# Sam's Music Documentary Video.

The main purposes of a music video is that it is to promote the artist to sell the song. This also allows it to reach out to fans and to create a visual representation of the artist.
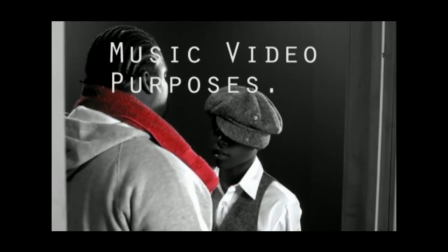[0:09]
For example in the music video the world's greatest is a well popular song as sung by a well known artist R Kelly.
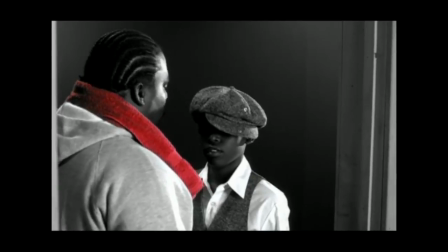[0:15]
This means music becomes a visual medium to the public and audience.
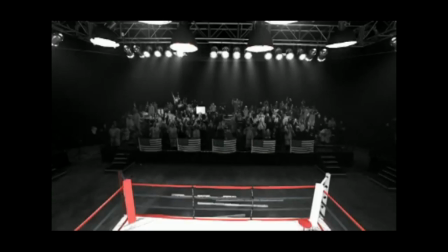[0:20]
Also selling the song can get loads of downloads helps increase revenue for the record label to get a better and be more successful.
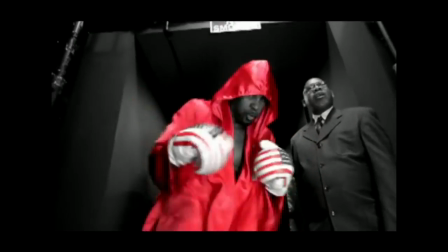[0:29]
Other purposes of music video is that if the people like the music video and the artist they start to listen to the song more and give it more hits,
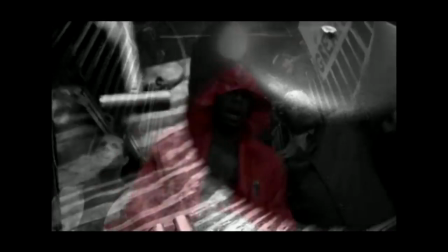[0:36]
which makes the record label and the artist more money.
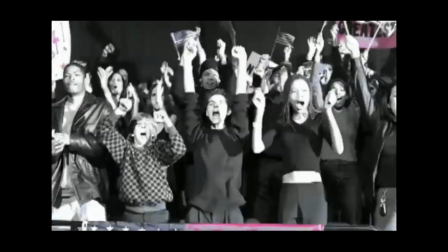[0:39]
This gives the music video opportunities for synergy, which is two things you put together to work better together, such as editing the music video,
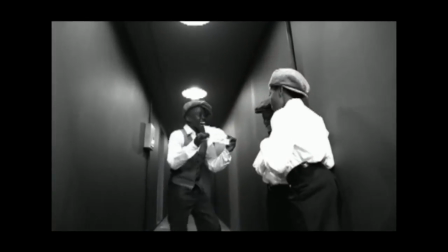[0:48]
such as the lyrics in time with the beat and the music.
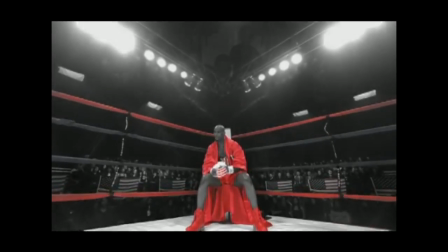[0:52]
There are many purposes for music videos, however these are the main points and interesting points needed to know.
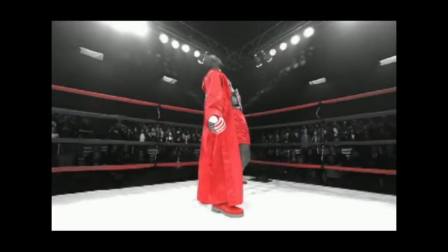[0:59]
Music videos create many opportunities for the artist and record label as it gives them more media and attention.
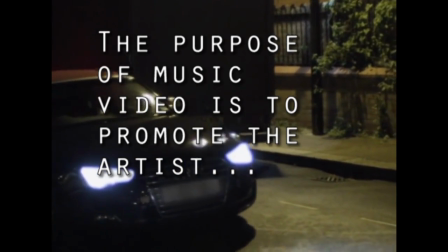[1:05]
The Discussive Close-Ups that focus on the eyes.
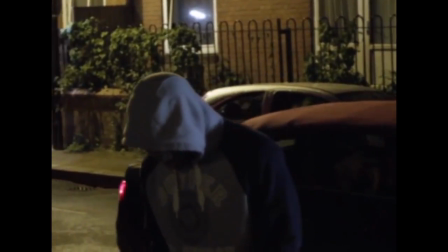[1:08]
In the music video, Correcting Conan My Story, it shows lots of close-ups of the artist as it's about the story of his life.
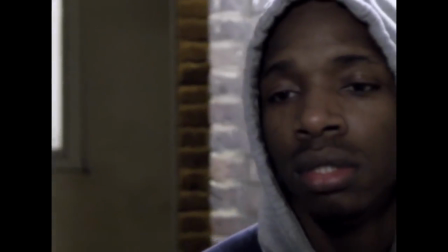[1:16]
It focuses on the main artist because it wants to show the target audience that they are the main artist.
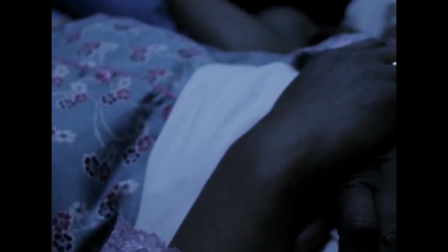[1:21]
Also, it shows the first person point of view from telling us their story. What happens throughout their life?
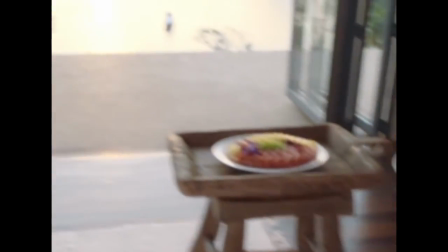[1:29]
However in the music video Duke Dumont I Got You, it has close ups of the person in the video.
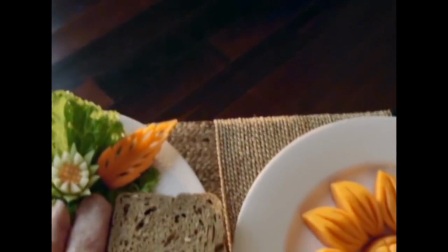[1:34]
This isn't the main artist. Although it don't show the artist, it has close ups of the person playing the main artist throughout the video.
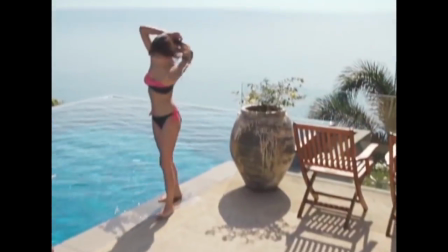[1:41]
The other difference between these two music videos is that they are different genres of music.
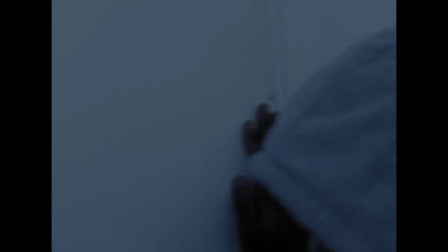[1:46]
One is pop and the other one is rap. The second convention I'm going to discuss is editing is cut to the beat.
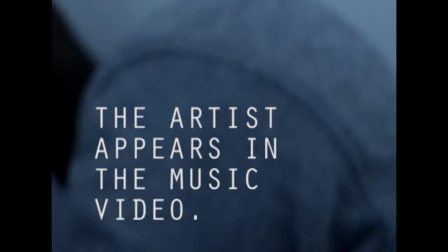[1:54]
In the first music video of Crouching Cone of My Story,
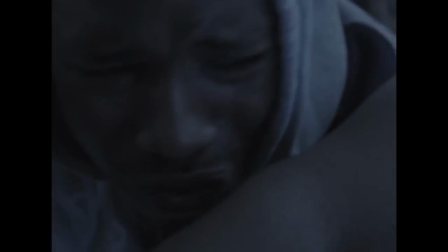[1:58]
this is being used really well as each action in the video is cut to the beat of the song perfectly.
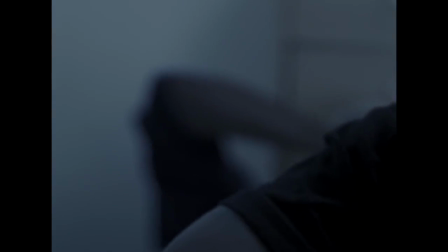[2:05]
This shows to the target audience that it is a well organised song and has been put together really well.
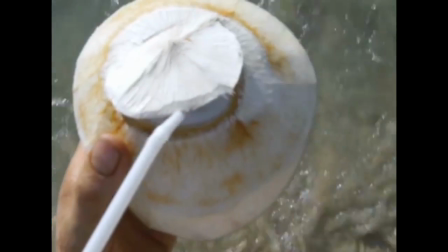[2:11]
However, in the second music video, Duke month I got you it shows what the song is about and what it's meaning so in the sense of it
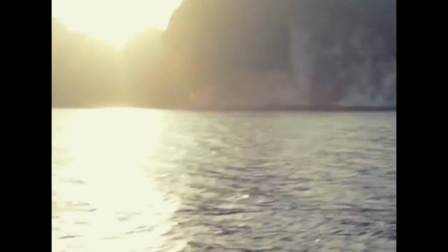[2:20]
is mostly cut to the beat of the music both of these music videos are well organized and cut to the beat this shows the effect of
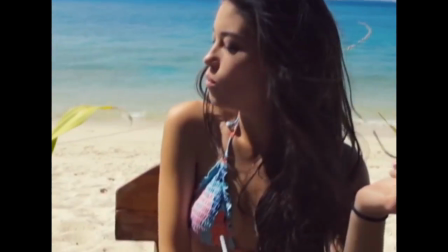[2:28]
cutting to the beat is that it's in time with the music and it's really professional
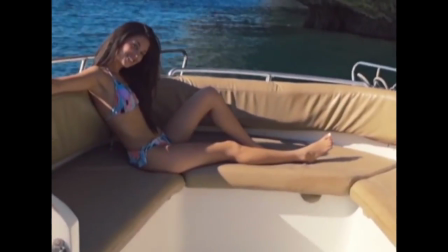[2:32]
another convention I'm going to discuss is performance in CreptinConan
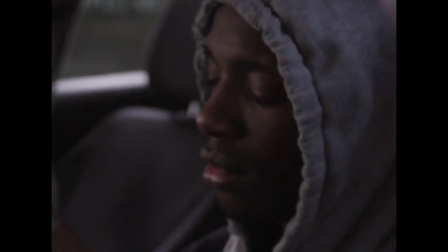[2:37]
music video there is a lot of singing and acting but there is no instruments
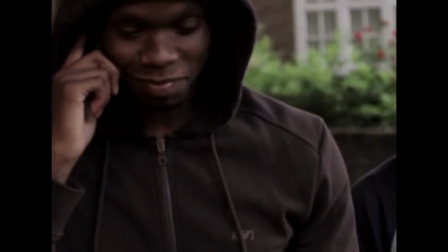[2:42]
or dancing included however in the music video is based on a true story
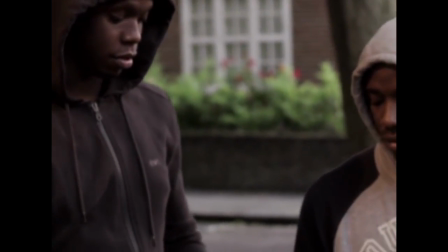[2:47]
actions in the music video are in time with song and the singing was in time with the actions although in juc de mont i've got you
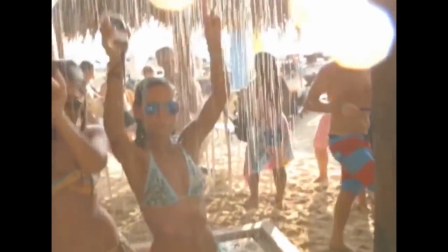[2:55]
there is dancing included this shows that the music video is
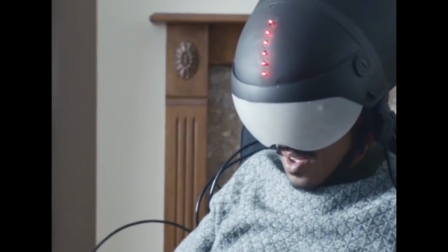[3:02]
that they're having a good time and enjoying themselves another convention for these two users is montage
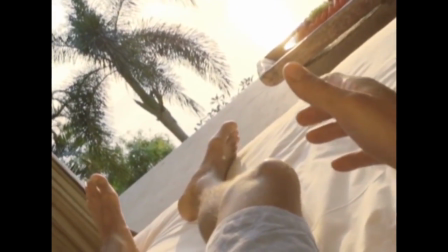[3:07]
editing and cross cutting between different locations.
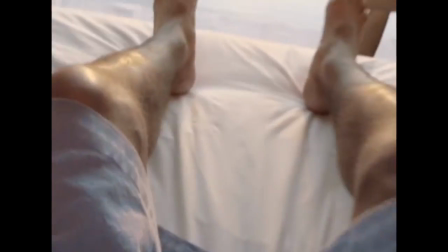[3:10]
In Jutamont music video there is a lot of crosscutting between different locations as one minute he is sitting in a chair and the next he is in paradise.
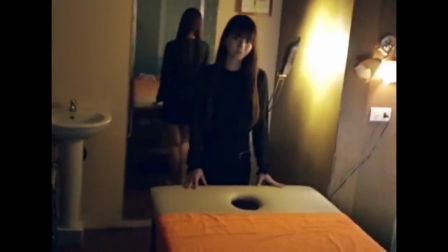[3:18]
Also whilst he is in paradise he is often changing to different parts of the house and beach.
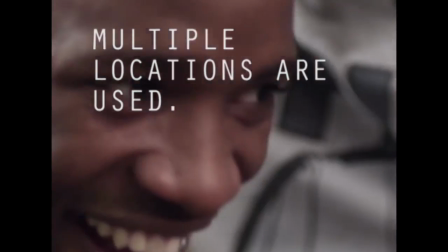[3:23]
However in Kept and Kona music video there is a lot of crosscutting between different locations
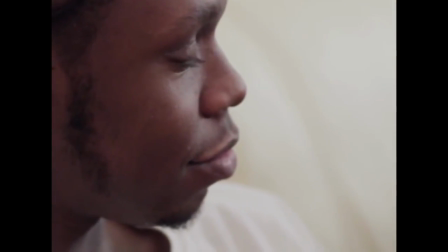[3:28]
in the street and the house so they get a better view of the music video and the artist singing and rapping.
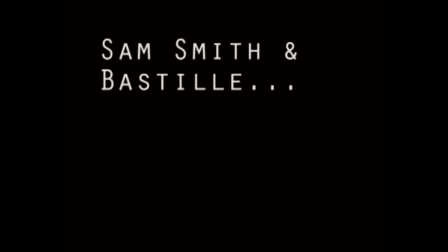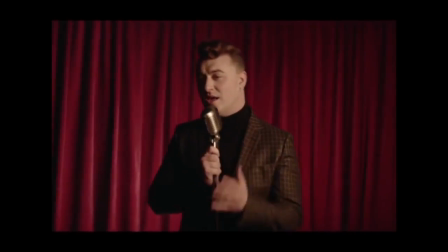[3:41]
In this paragraph I've chose two different music videos, one One is Sam Smith, I'm not the only one, and the other is Bastille Pompieres.
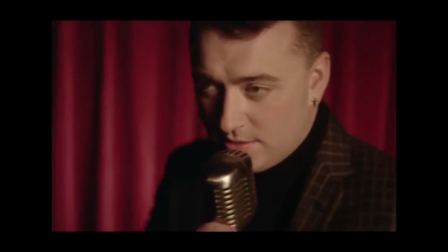[3:48]
The convention I'm going to discuss with these two music viewers is a narrative.
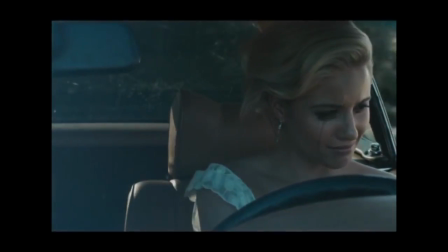[3:53]
In the video of Sam Smith, I'm not the only one, the narrative is that the man in the video is cheating on his wife and this shows that he isn't trustworthy.